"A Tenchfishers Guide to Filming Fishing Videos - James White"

Now symmetry is important but if an image is too balanced or
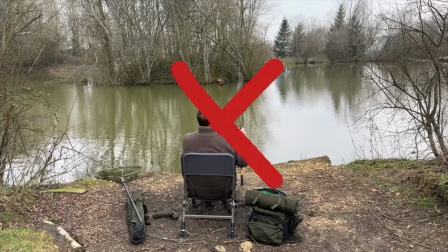8:23 too similar in both left and right halves the audience may find it dull and boring. Instead placing items that you wish to draw attention to above the mentioned lines of the
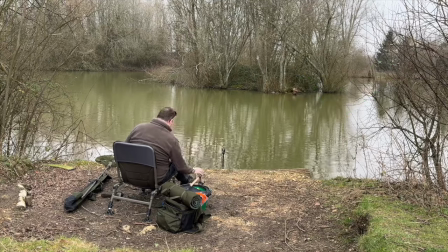8:34 intersections even if that seems counterintuitive would leave you with more beautiful imagery. Another great technique you need to know is something called the three shot sequence. The three-shot sequence is a combination of a wide, a long,
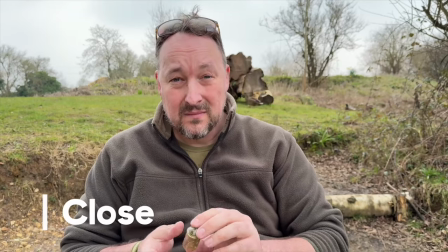8:50 a medium and a close-up shot to depict the same subject from three different distances. Often different angles are used for each shot. A good three-shot sequence to practice is to start wide at the greatest distance and move progressively closer to the subject. But make sure that you move with your feet. Please don't use the digital zoom on your phone as this will just end up giving your footage a grainy kind of wobbly feel now
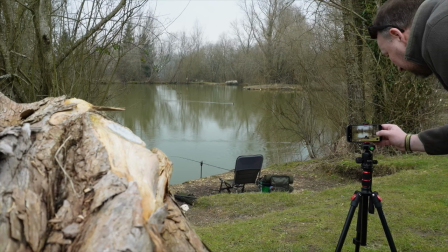9:19 if you're filming yourself fishing this can require a bit of work as you have to move the camera set it to record then move back to your swim and
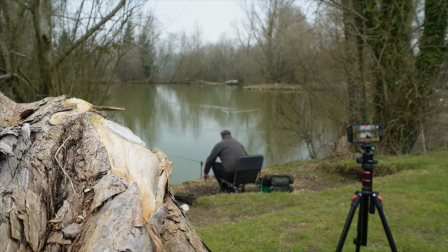9:27 do whatever it is you want to film you sitting there trotting a flow casting etc and then you have to go and reposition the camera and go through the whole process again and you've got to do that three times but you can also apply the three shot sequence without actually moving from the
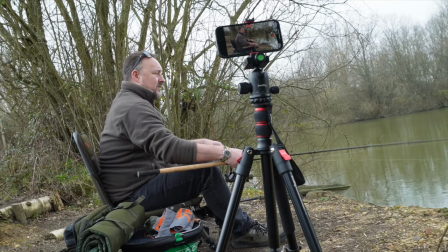9:43 camera. Let's say you're talking to the camera about your rig. Your first shot might be a side shot of you fishing.
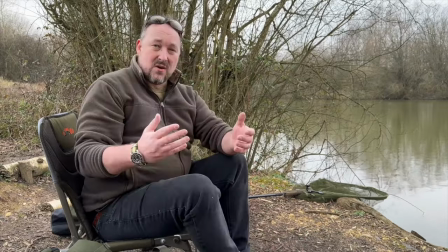9:50 The second shot is you looking at the camera and introducing the rig and
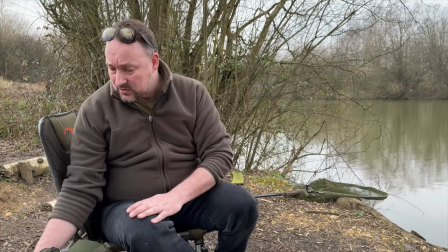9:56 the third shot is you holding that rig up to the camera for the close-up. When it comes to video production the old adage of failing to prepare is preparing to fail is definitely true. But your planning doesn't need to be complex.
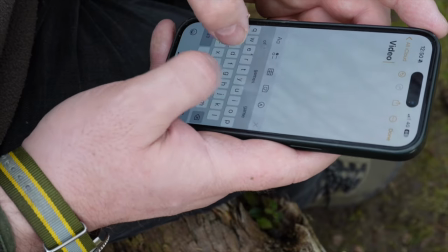10:13 Just make a few notes on your phone and spend a bit of time considering what type of shots you want to capture before heading out fishing. If you check out the description of this video I'll tell you how you can get your hands on a free fishing shot list that I created so I didn't forget to capture all the video footage that I needed.
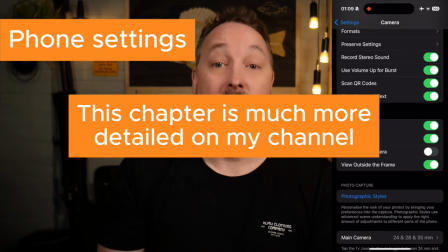Under composition we've got grid and level. Let's turn both of these on.
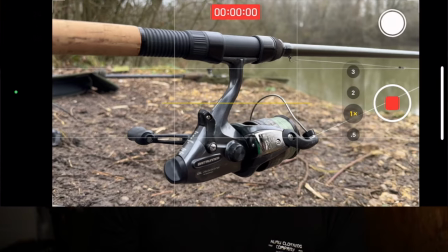10:43 When you're shooting this is going to overlay a grid and a level onto your screen so it's easier to line up your shot to frame things using the rule of thirds and to make sure that your camera is level. Thanks for watching this video my name is James and I'd be really grateful if you would subscribe to my channel where you'll find all sorts of fishing related videos but for now tight lines stay safe out there and send me links to any videos that you guys go and create